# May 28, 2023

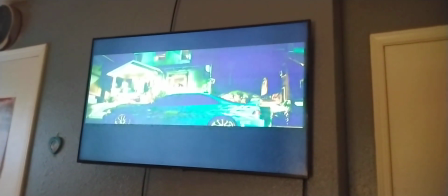0s
In this scene, I told you that all the Paul Walker,
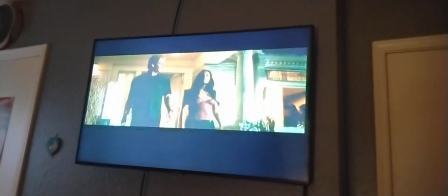4s
Jordana Brewster scenes had to be in the same street opera reality as the Vin Diesel, Michelle Rodriguez scenes.
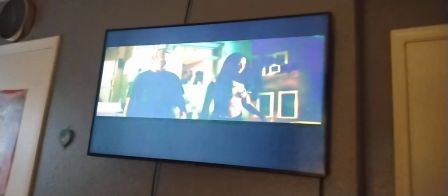10s
In this scene,
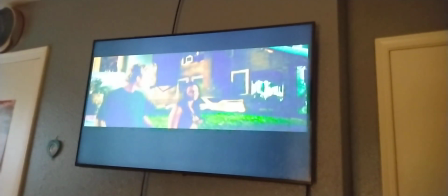11s
I felt the two actors were being floored and overwritten and that I didn't really believe
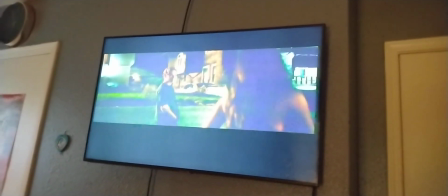19s
them and that the scene before in the dining room said everything that needed to be said about their sexual and romantic attraction.
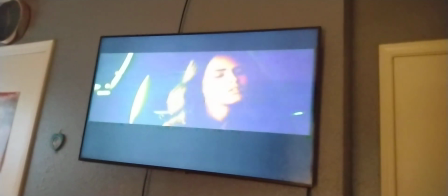29s
Plus, the foreboding of Vin Diesel's crash or death
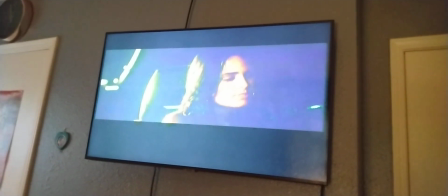33s
in a car seemed fey and not necessary, so this scene hit the bin.
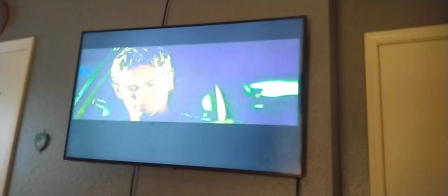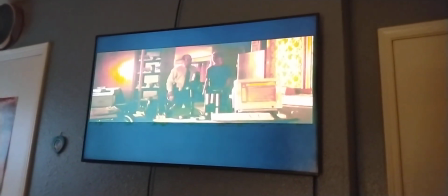47s
This little bit of theme was clever, and I loved the shot showing the entire circular house,
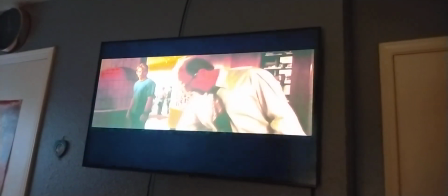53s
so visually I liked it, but the idea of references to O.J.
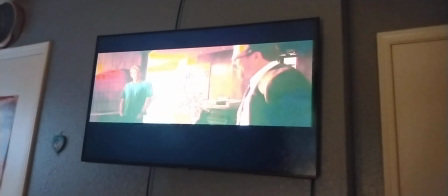58s
Simpson just seemed hopelessly outdated. and forced. So this one hit the bin.
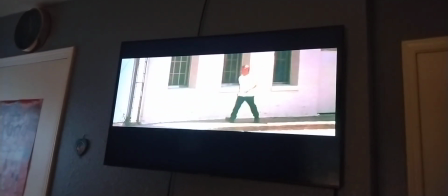69s
The setup of Jesse's character in this scene was just frankly not needed.
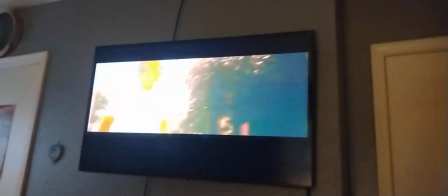75s
It was so much better to start with the design of the Supra in the computer and
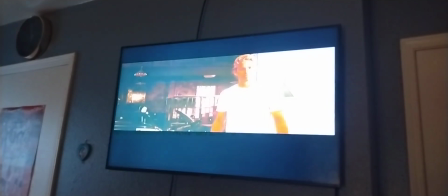82s
his explanation of the options that Brian had that we did not need this little bit of stall.
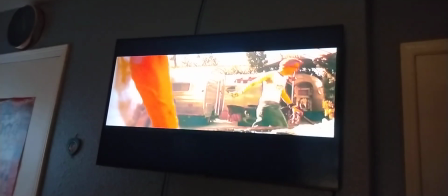90s
So, it hit the bin.
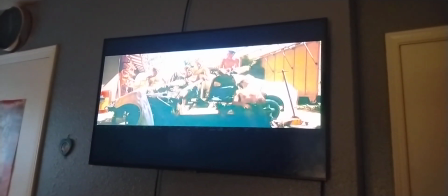96s
Here was a scene I really liked, a totally improvised scene of the guys having lunch, talking about their first driving experiences.
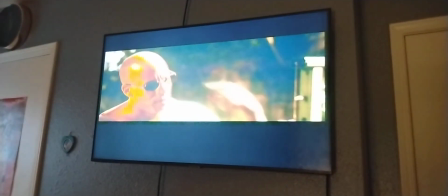105s
With their shirts off on a hot day, working on a car, smell of the grease,
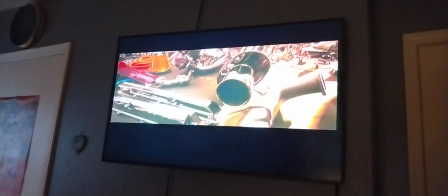111s
the drink and the beer, remembering when cars came into their lives.
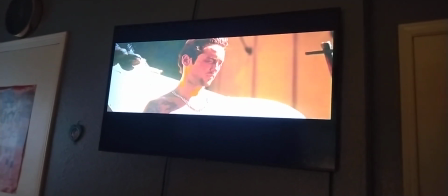116s
Unfortunately, there was really no room for it in the film, although some of the sentiments and insights into cars and driving,
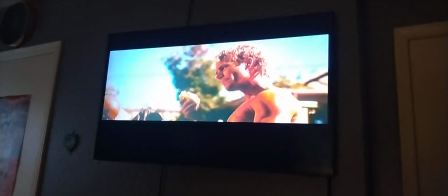124s
especially Ben's improvised insight about your life being divided in two parts by when before you drive and after you drive.
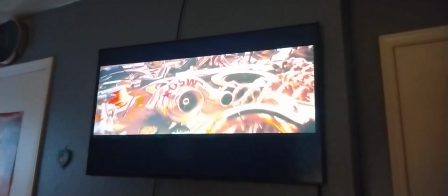133s
And I was sorry to cut it.
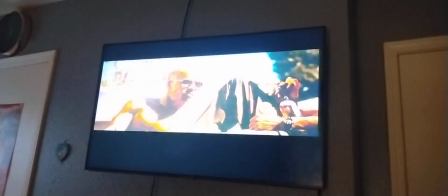137s
On the other hand, it stopped the film cold, and in a movie called The Fast and Furious, anything that stops a cold must hit the bin.
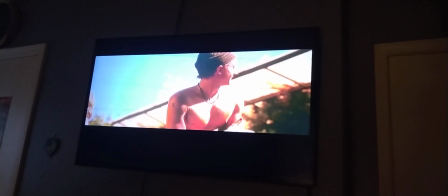145s
So for the women who sadly don't get the same equal time with bare chests that the men get in movies,
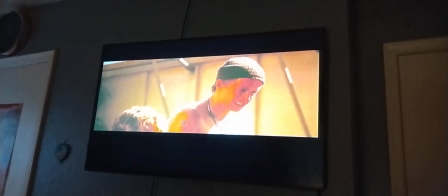153s
I'm trying to balance out the slate here and give you some justice.
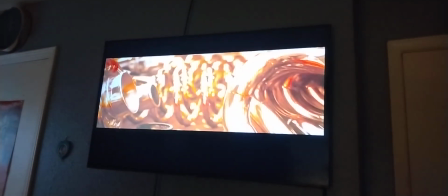160s I shit you not. Something about learning how to drive.
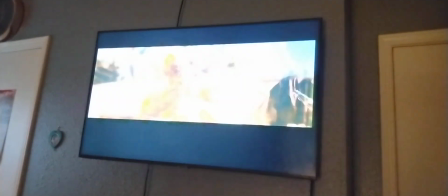165s Look, you're a driver or you're not a driver.
Ben needs to work out.
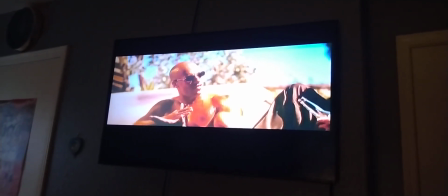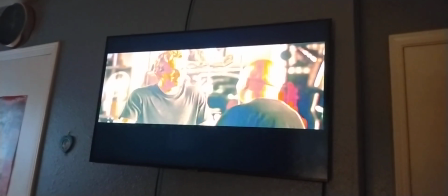177s
Here again, just a little bit of jabber that stopped the flow of the movie and referred to a scene
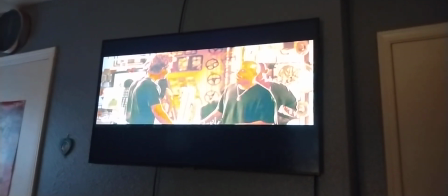185s
we've seen that seems to have gone on much earlier and yet is being referred to as something that happened quite recently.
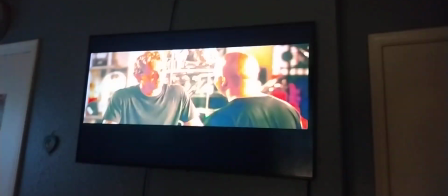193s
So again, hits the bin.
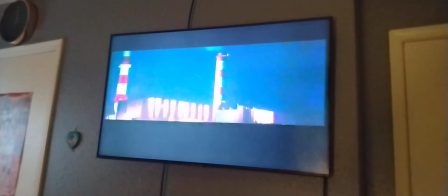198s
this scene is where the pg-13 and the r-rated film has to divide
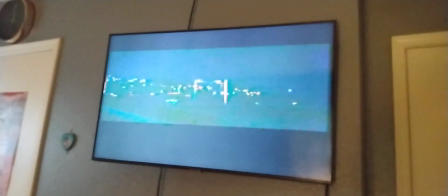204s
although we spent a lot of time lighting the big power plant down in the south
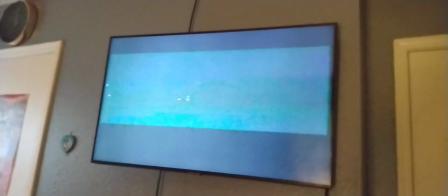210s
bay area and doing a scene of these guys of jordana
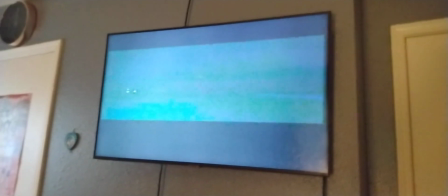216s
and paul making out again it feels like it's one of those high
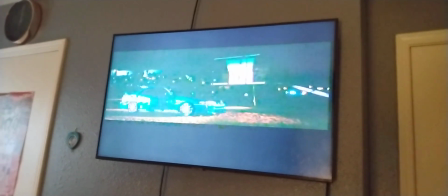222s
school films it lacks the edge and the texture of the rest of the film.
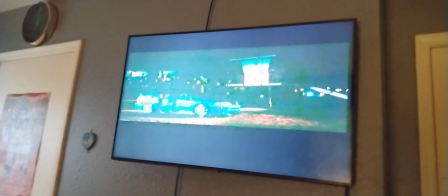228s
It's precious. It doesn't have any of the bite.
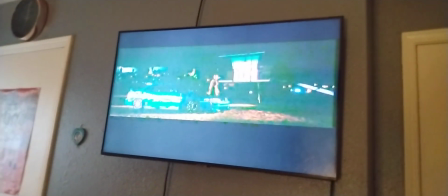233s
The blocking is just unrealistic, and it feels like a young film,
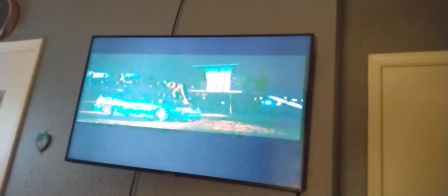239s
and I was cutting this out of the film even on the night I was shooting it,
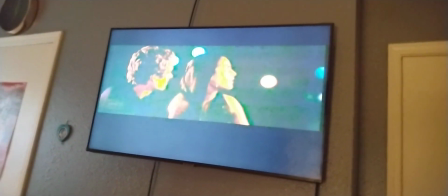245s
and I didn't have the heart to tell the actors that I had already made that decision.
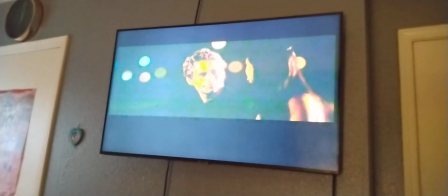250s
And besides, they were enjoying kissing each other. And who wanted to break something like that up?
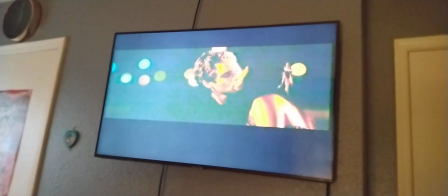256s
Plus, the crew was on overtime, and that helps their kids go to college. So, all in all, everybody got something out of it.
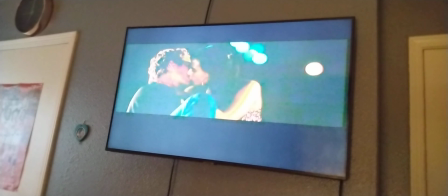264s
But we had to save this scene for the deleted scene file for the DVD.
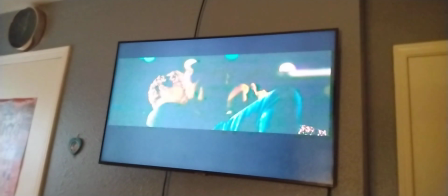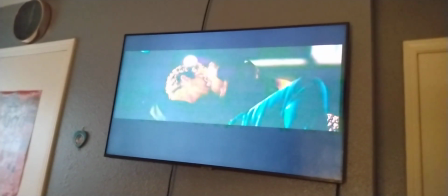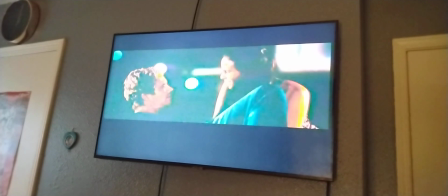282s Not here.
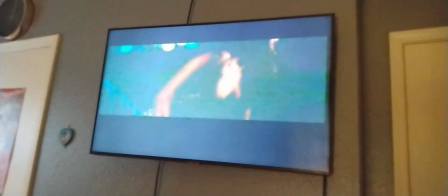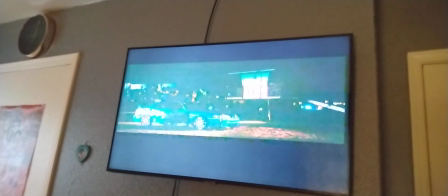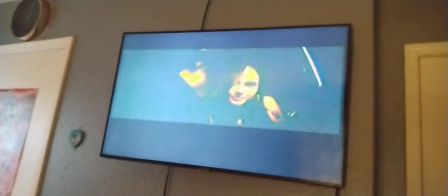297s
When we did The Skulls, I did a much hotter love scene with Leslie Bibb and Josh Jackson in the shower,
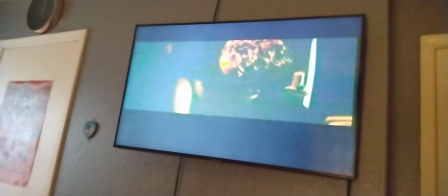303s
and one of the cards said, and I'm paraphrasing to make it cleaner, if you won't show me her breasts,
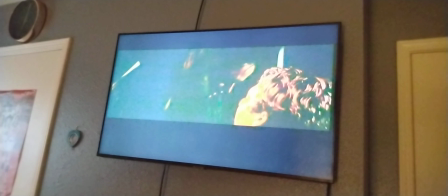311s
don't waste my time. Not that I listened to that kind of stuff, but it made an impact,
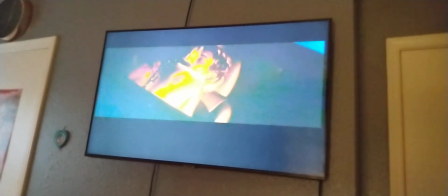318s
and I felt in an R-rated scene, film, you could get into a juicy love scene, PG-13, best to avoid the area.
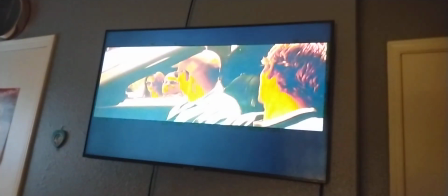330s
This was Neil milking his part, and one of the great pleasures you can have as a director is cutting the producer down in the film.
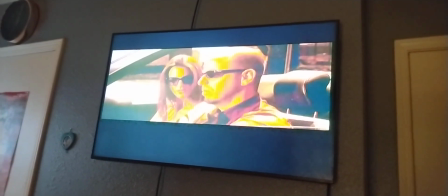340s
In fact, it's one of the excessive pleasures you can have.
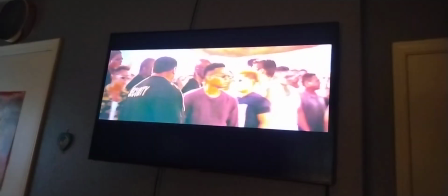348s
Instead of leaving the scene at its peak emotion, which is where the edit of the film is at Race Wars,
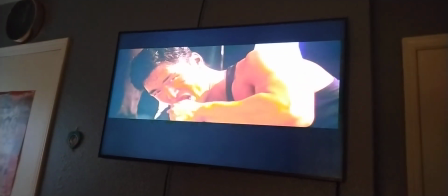354s
we went into this where everything, the crowd was dispersing and so was the energy of the film. so it hit the bin.
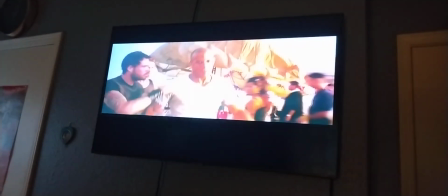369s
Although I do like this Technocrane shot very much,
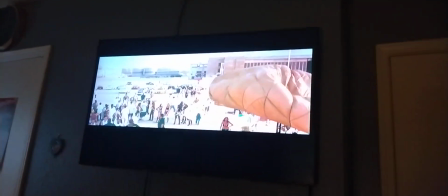374s
but don't fall in love with shots, kill your darlings, all those quaint sayings of editing.